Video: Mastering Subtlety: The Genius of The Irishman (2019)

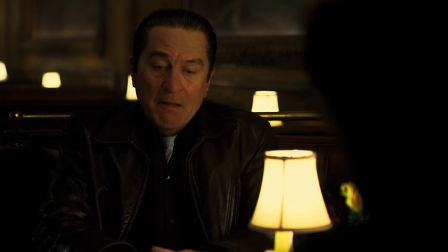[4:10]
My three favorites are as follows. The look after Frank tries to crack a joke about the job he did.
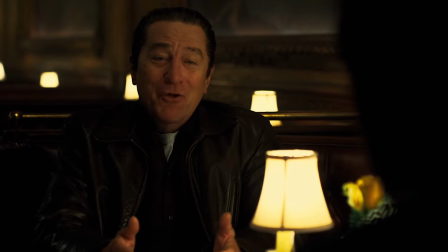[4:16] Bombing out a laundry place.
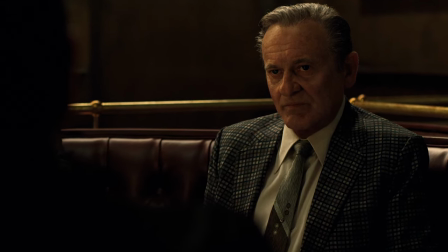[4:22]
It's not funny and it doesn't go down well. Frank has the option to join the crew.
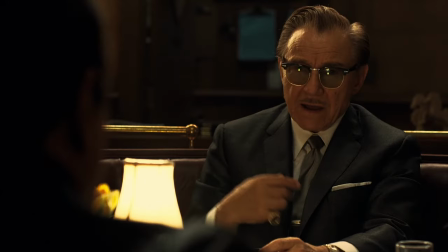[4:27]
But that comes with some rules. Namely that orders are passed down and you follow orders. You don't do jobs on the side no matter what.
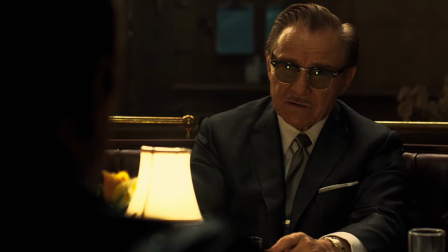[4:36]
The second is when we cut back to Russell after Angelo had said multiple times that Whispers would be needing the money back.
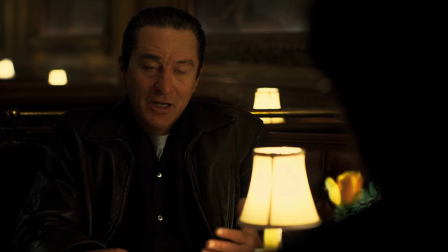[4:44] I didn't check. I'm sorry, I should have checked. Can I give him his money back?
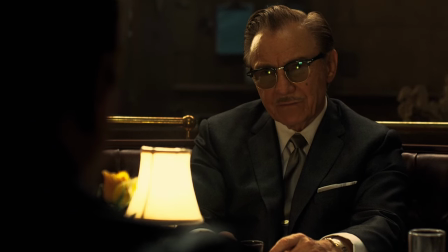[4:49] He won't need it. You can keep it. I don't want no trouble. I just give it back to him and I'm okay.
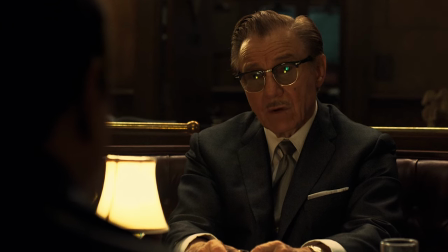[4:56] He won't need it.
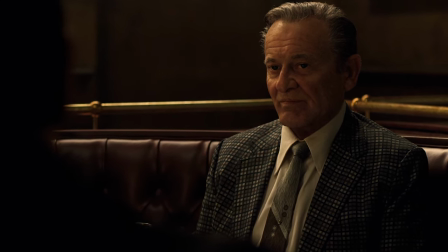[4:59]
This look is my favourite. It's just so clear what he's saying and trying to get Frank to understand.
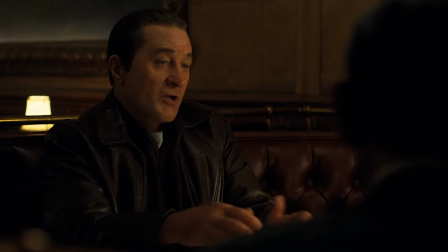[5:07]
And finally, the last look is the smallest smile, easily missed. He gives Frank once Angelo admits if it wasn't for Russell, Frank would have been killed already.
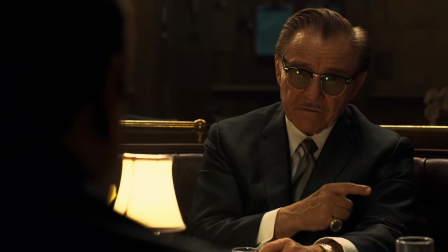[5:18] You got a good friend here. You don't know how good a friend you got. I know.
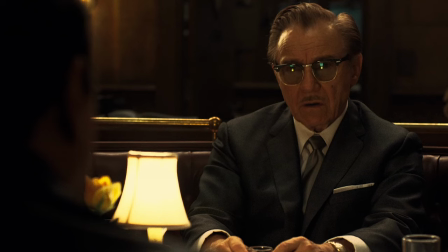[5:24] No, you don't know.
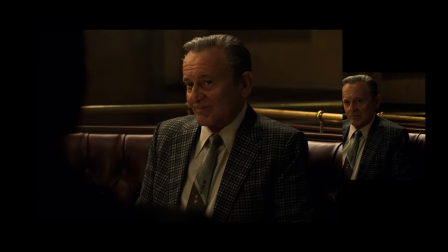[5:28]
Look at these three looks.
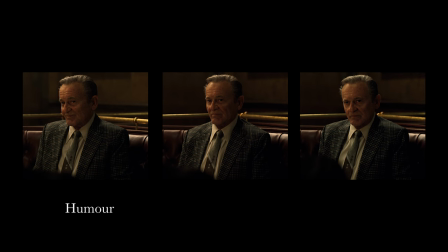[5:30]
There's almost nothing separating them, yet they convey such strong actions, even through this stupid CGI.
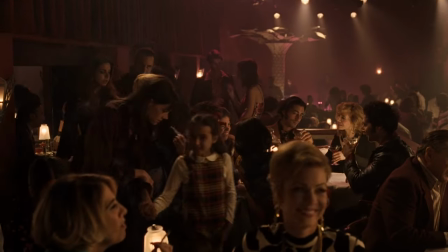[5:42]
The second scene is another Joe Pesci masterclass.
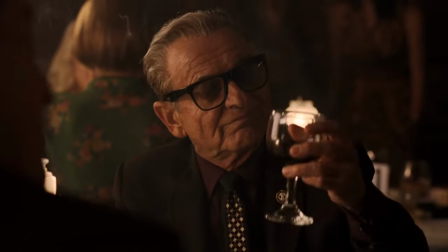[5:45]
Here, he only says a couple of words, but it's probably one of the greatest action-inferring looks you could ask for in a gangster film.
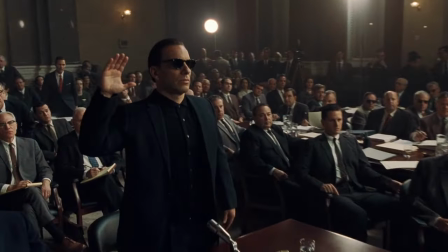[5:54]
Crazy Joe Gallo, played by Sebastian Maniscalco, steps out of line when questioning Russell's membership of the Italian League.
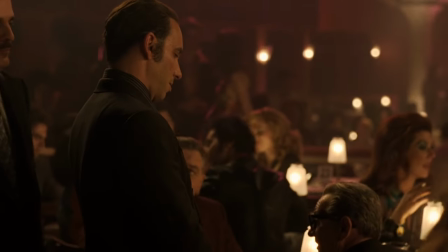[6:02] Hey, what are you doing with that?
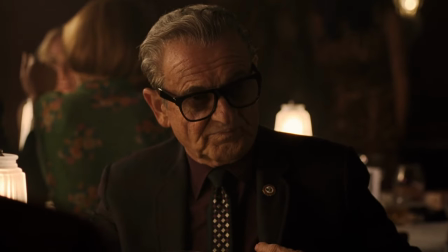[6:07] You really believe in that bullshit league? Frank.
Frank has to intervene to cool the situation down.
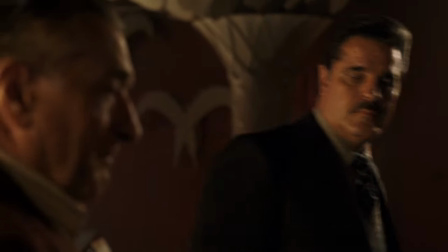[6:14]
Now, although Joe is a boss and can do pretty much what he wants, one thing he cannot do is disrespect another boss.
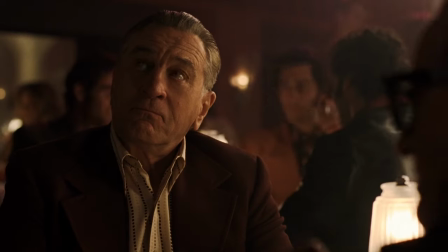[6:22]
And Russell isn't going to let it slide.
Well, it's not bad. It's a tag.
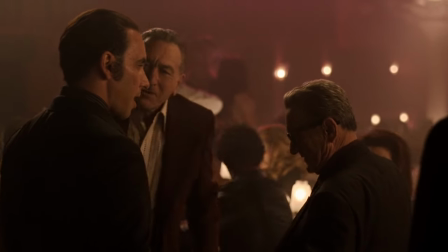[6:27] Joe, Joe. What'd I say? No, no, no. What'd I say? Joe, Joe, Joe, Joe. Now listen.
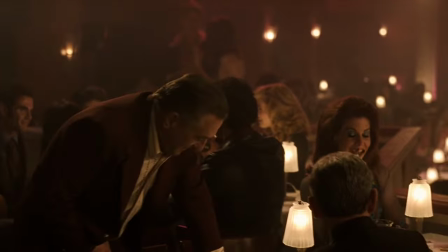[6:34] You can't say that stuff's right back here. Why not?
The look he delivers says one thing and one thing only.
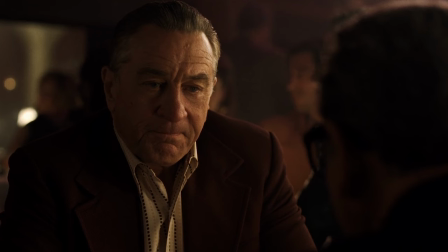[6:47]
The editing here is also amazing. In case you didn't pick up on the look, the following scene clearly gives it away. Perfect. The final scene I want to discuss is Frank's appreciation dinner.
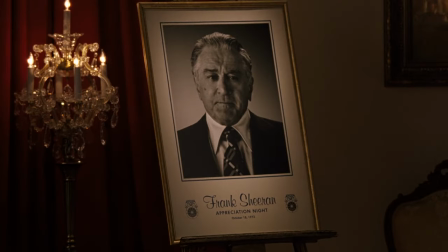[7:02]
One of the longest scenes in the movie running at 16 minutes and 20 seconds.
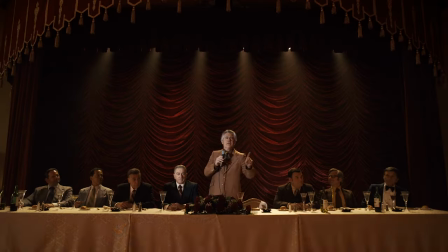[7:07]
It's really the main turning point in the film for Jimmy Hoffa.
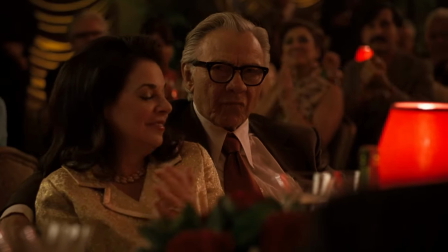[7:12]
The powers that be feel like Hoffer hasn't been working with them easily.
This guy is not even the goddamn president.
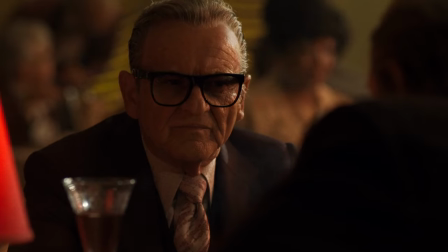[7:20] He's holding up people's loans. Are you sure? I'm sure.
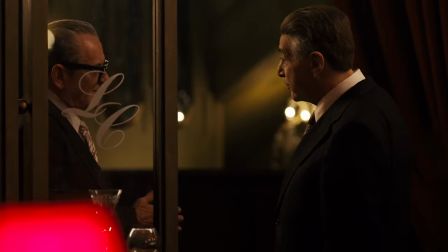[7:24]
And Russell and Frank have to intervene and consult with Hoffer to try and sort it out.
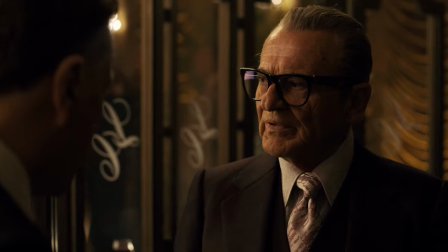[7:29] You don't need money, do you? It's not about money. If it's not about money, then I'm really having trouble understanding because I don't know what all the talk is about.
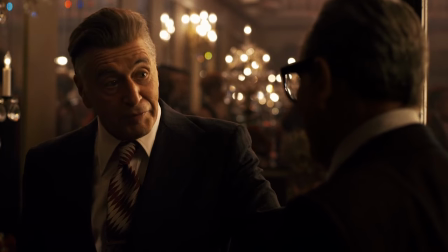[7:38] It's my union.
Scorsese and the director of photography, Rodrigo Prieto,
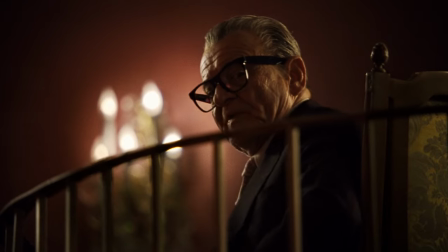[7:44]
do such a great job at showing us how three characters watch each other as the meetings take place.
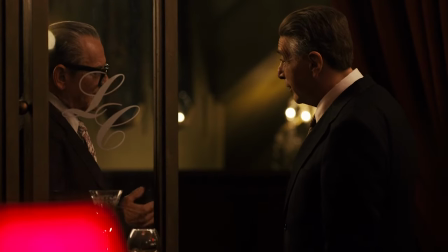[7:53]
Great POV and reaction shots.
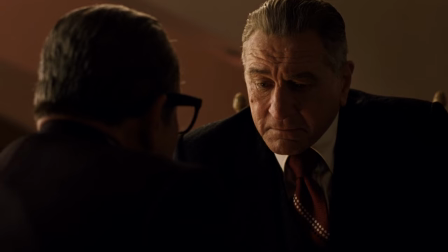[7:56]
The greatness of the scene is that Frank and Russell know that Hoffer isn't going to change his mind and operate differently.
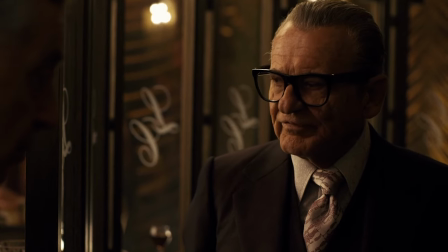[8:03] You might be demonstrating a failure to show appreciation.
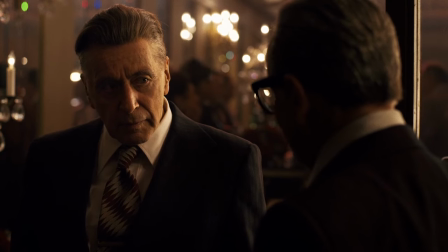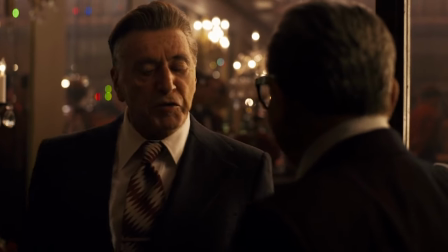[8:12] According to, you know, some people. I went to school for five fucking years.
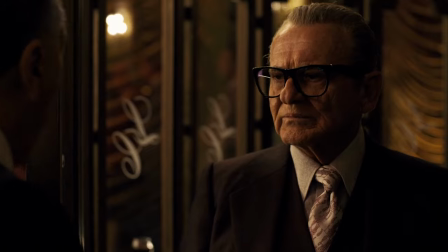[8:18] Yes, you did. Five fucking years.